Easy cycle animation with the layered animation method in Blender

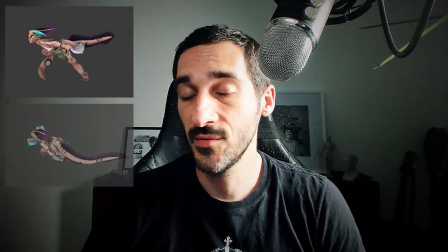0:00 Hi everyone, Pierrick from P2Design. In this video, I will show you how I generally animate a run cycle for the game Nohara the Conspiracy using the layered method. For the most curious of you, I've published the full time-lapse of the animation process.
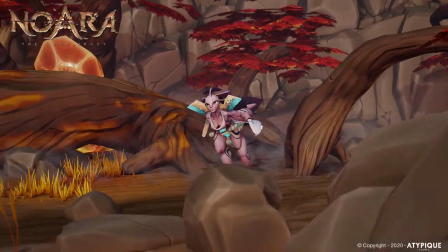0:22 The benefit of this method is that it allows you to get a nice result very,
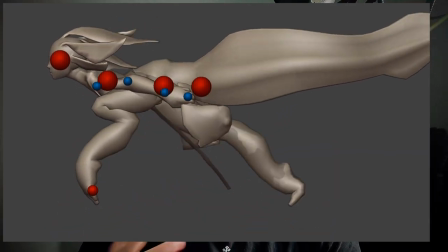0:27 very fast and very naturally as soon as you're comfortable with reading curves and using them.
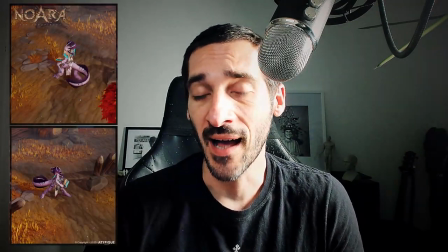0:34 This is a method I also use to create my base idle animation or any kind of short looping animation.
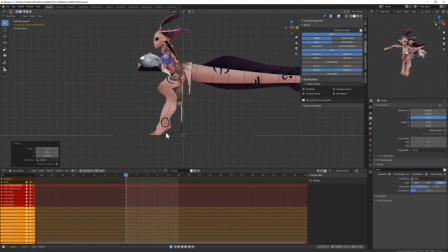0:42 Let's get started. One of the most important thing when working on cycles using layered method is to get a strong pose.
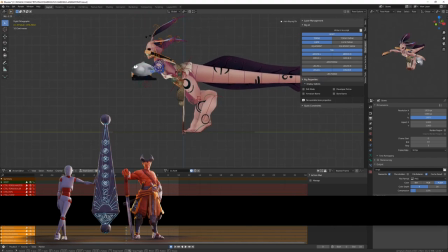0:52 All my controllers already have a keyframe inserted and I will make sure to insert
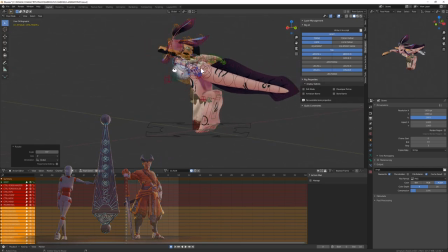0:58 a keyframe for every controllers during the small blocking stage I'm going to do now.
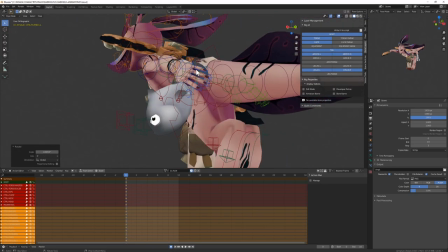1:04 Since the character has a very specific anatomy, I'm looking for a raptor-like animation.
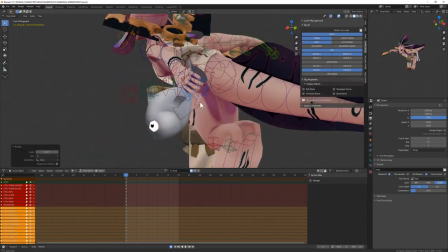1:12 So I will pose almost everything, such as the hands, the feet.
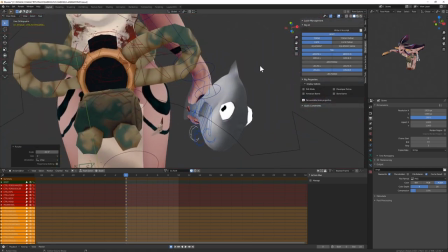1:17 I may also pose some pieces of equipment,
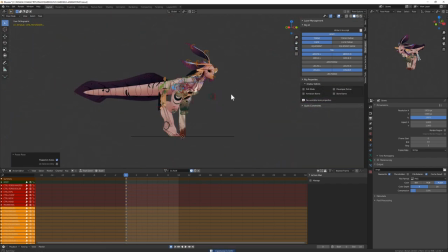1:20 but I won't be posing any follow-through animated parts, such as the hair, the tail, and the clothing.
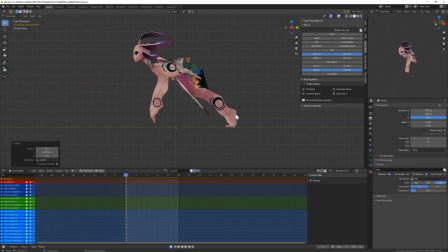1:27 From there, I will start blocking the legs because the leg animation is the very first thing I'm going to do. I won't be animating the torso first, but the leg. And then we will layer the center of gravity animation upon this,
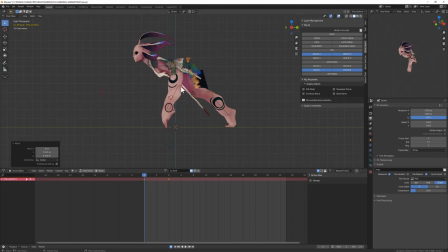1:45 then the hips, the torso, the head, and all overlapping animation. This is why this method is called layered animation or layered method.
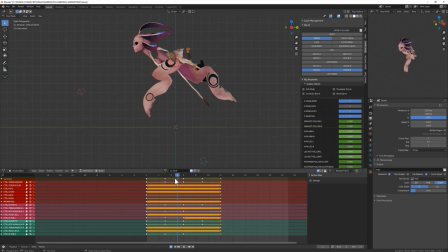1:55 When I'm done with half of the poses of the character, I will be able to duplicate and mirror them for the second half of the cycle. To mirror those, I will just select all the bones, press Ctrl C on the wanted pose,
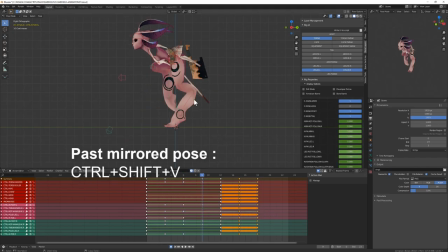2:12 go to the frame where I want to pass them and press Ctrl Shift V, it will mirror the pose.
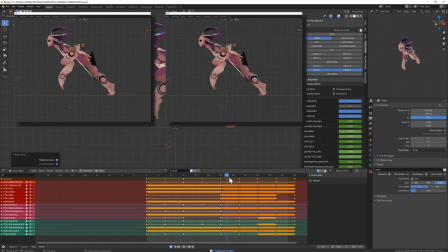2:18 This way, I will easily get my pushing pose, up pose, contact pose, and passing pose on both sides.
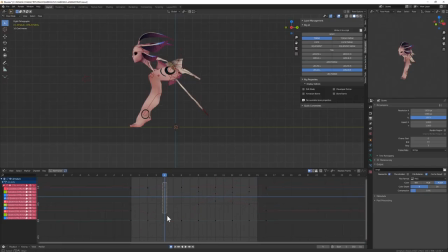2:26 From there, I will directly jump to splining. When I'm animating a run cycle, I generally walk on a side view. But the left to right motion of the foot is very important.
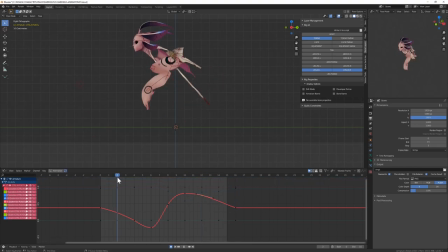2:39 The faster you run, the more aligned will be your foot with the center of gravity of your character.
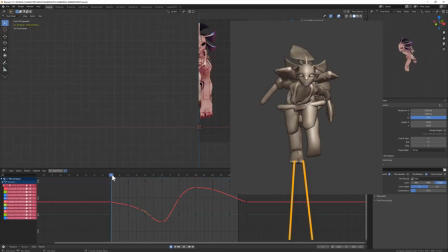2:47 Somehow as if you were running onto a thin line.
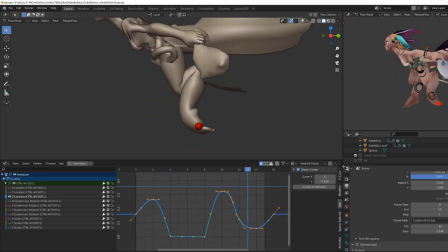2:50 The fact of running or walking is kind of falling forward with control. So when we look at the up and down motion curve of the foot, we can see that it looks like the bouncing ball motion.
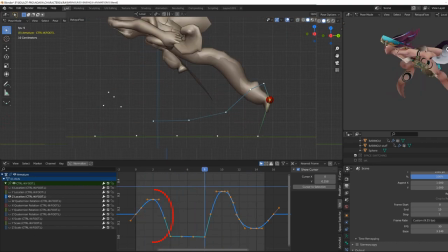3:04 You will find a nice parabolic curve and an odd impact on the ground.
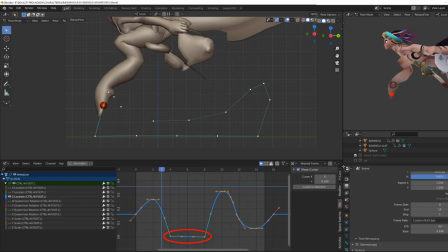3:10 Once on the ground, it will stay still. And when it's raised from the ground, it's with full speed. We don't have any ease in or ease out. Regarding the forward and backward motion,
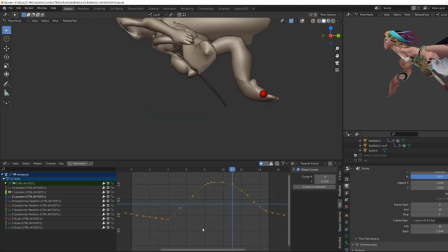3:23 the most important thing is to make sure that once on the ground, the foot moves with a linear speed. Since your character is supposed to be moving at a constant speed, the curve must be straight.
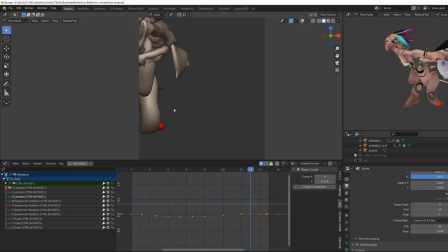3:37 Regarding the side to side movement, as explained before, whenever the foot is getting in contact with the ground, it does it on a line centered with the center of gravity of the character.
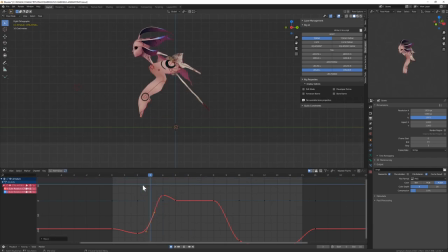3:50 In combination with those principles, I've also worked on the toes and on the shin bone.
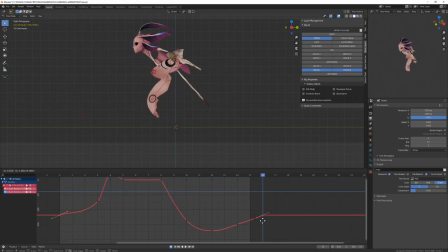3:58 Since this is a free joint IK, the inverse kinematic works pretty high in the chain, and then I had to animate what is the angle by hand.
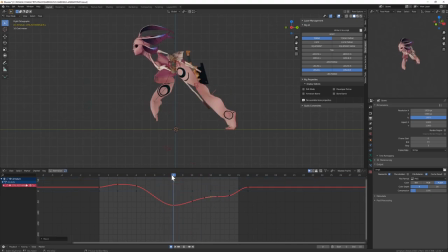4:11 But it's not that complicated. You just apply those curves and those principles to the foot, and then you just walk on the ankle separately so that you get a nice shape.
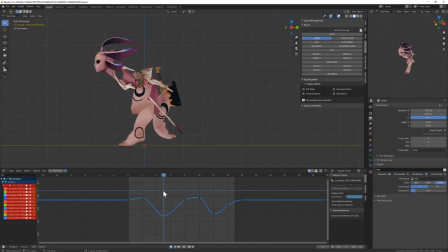4:23 With my leg properly animated, I will start animating the torso controller. So this is the controller that allows me to orientate and move the whole spine from the hips to the head. It's often called the cog, C-O-G, for center of gravity.
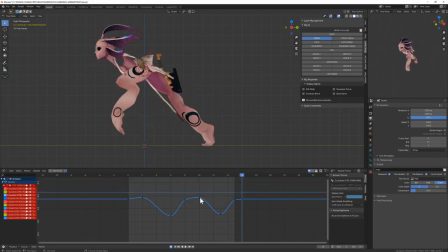4:41 And I always start with the up and down motion based on the foot contact with the ground, whenever it's pushing or whenever it's absorbing the impact of the fall of the body. Then I will do the same with the left to right motion based on the foot contact.
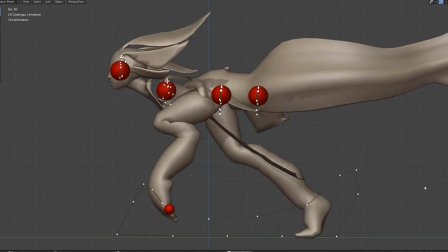5:00 Then as a layered approach, I will animate separately each joint on the chain, the chest and finally the head.
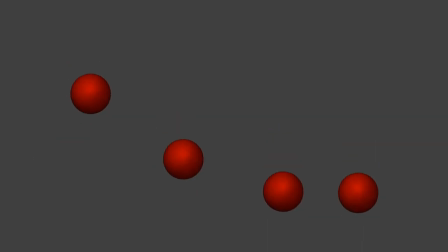5:08 Basically, I'm polishing each controller using the hierarchy,
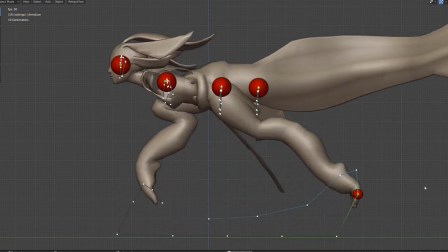5:13 meaning that the feet are leading the animation, then the cock, then the chest, then the head. In top view, I was aiming for a snake-like motion,
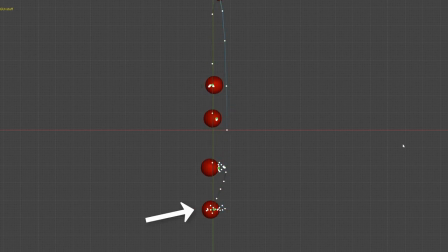5:23 so you can see that the head seems to be leading the animation, and then we have a follow-through of the chest.
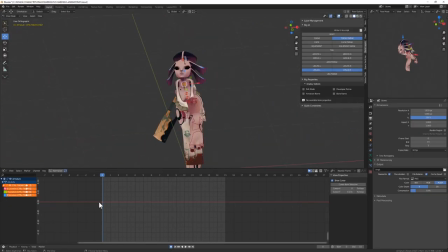5:30 I've amplified this motion and feeling using tweaker bones that allow me to translate or change the location of the different part of the body.
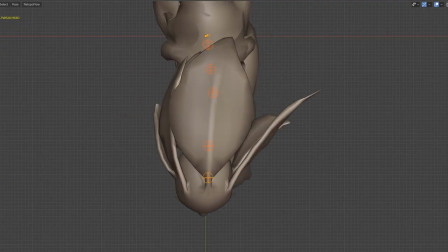5:42 So I'm mixing rotation and translation.
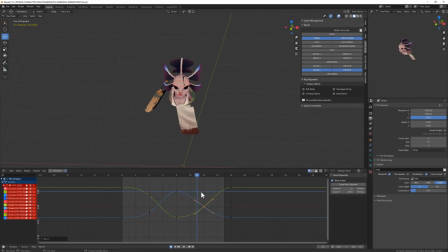5:46 Then I've counter animated the head to increase the feel that the head was leading the animation to get this snake motion.
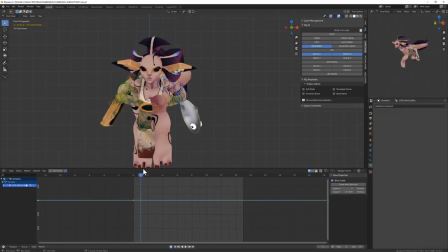5:55 Then I'm going lower into the hierarchy. I start by animating the shoulders, then the arm for arm, and whatever are attached to those parts. So this part haven't been animated before.
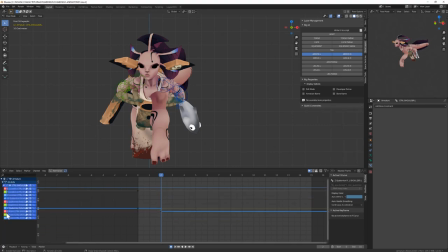6:10 I'm directly animating them using curve and using some kind of overlapping motion,
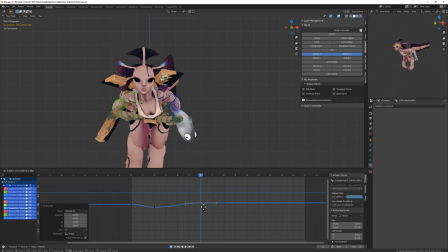6:16 meaning that I'm moving the shoulder based on the chest motion with a slight delay and a slight follow through animation.
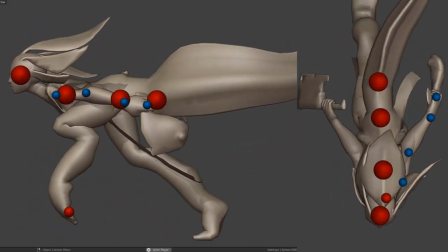6:25 So we can see here that the different point have almost the same motion,
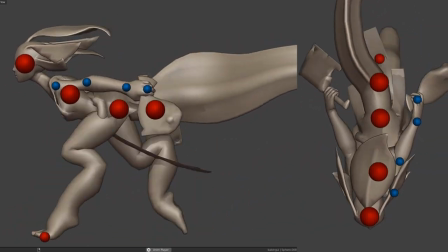6:30 but the further we get into the hierarchy, the larger is the amplitude of the movement.
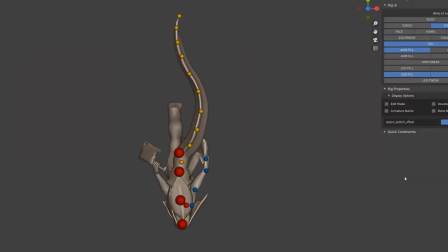6:36 The same principle applies for the tail. I start from the root of the tail, offset it compared to the hips, and I offset the rotation along the chain.
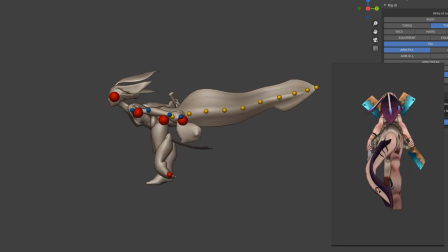6:46 Note that from a side view, the tail is not moving that much because the game and the character are seen from a top-down point of view.
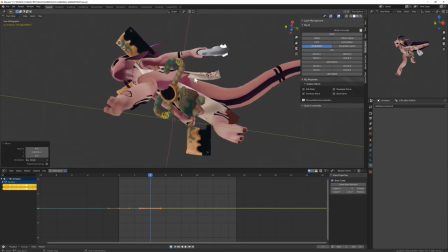6:55 The ropes are rigged with a simple inverse kinematic chain.
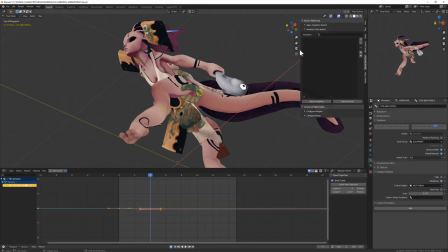6:59 I will bake an empty with a copy transform constraint on each controller.
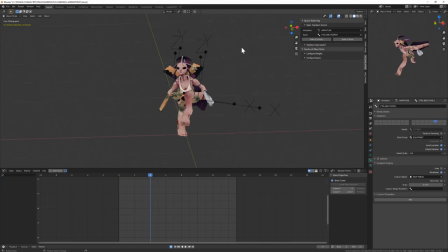7:04 I will make the empties animation cyclic and then I will constraint
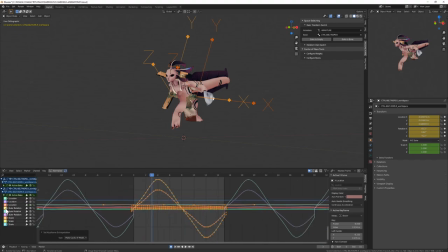7:10 the controller with a copy transform from those empties.
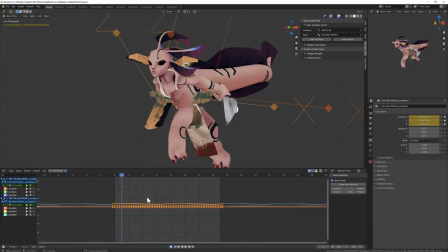7:14 Then as soon as I will offset those curve in time,
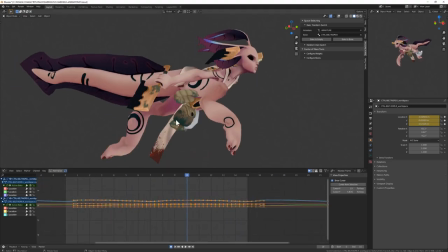7:18 I will get a follow through animation of the ropes that I will be able to bake back onto the controllers. To do so, I'm using an add-on that Fin is still developing, but it should be available pretty soon.
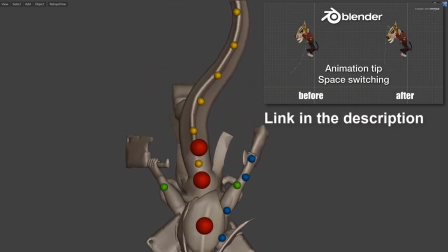7:31 And if you want to know more about the principle of space switching and my method, check out this video.
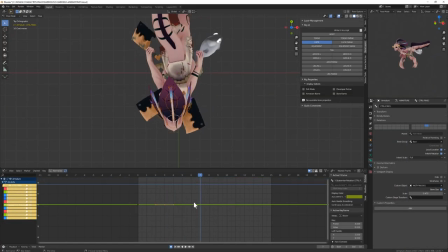7:37 For the hairs, I've tested using the same method, but it wasn't that convincing.
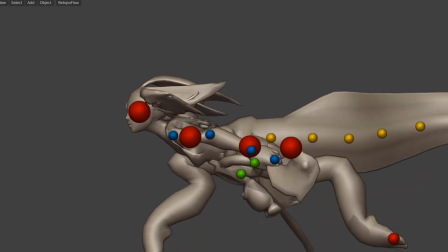7:42 So in the end, I've animated them by hand. In this case, I've used the same principle of layered animation.
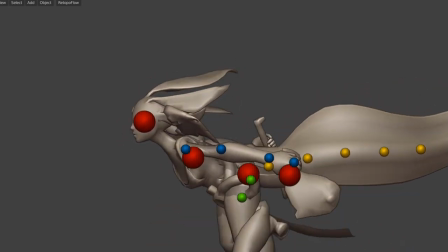7:50 I first animated the root of the hair based on the head motion. The rig for those parts is pretty simple.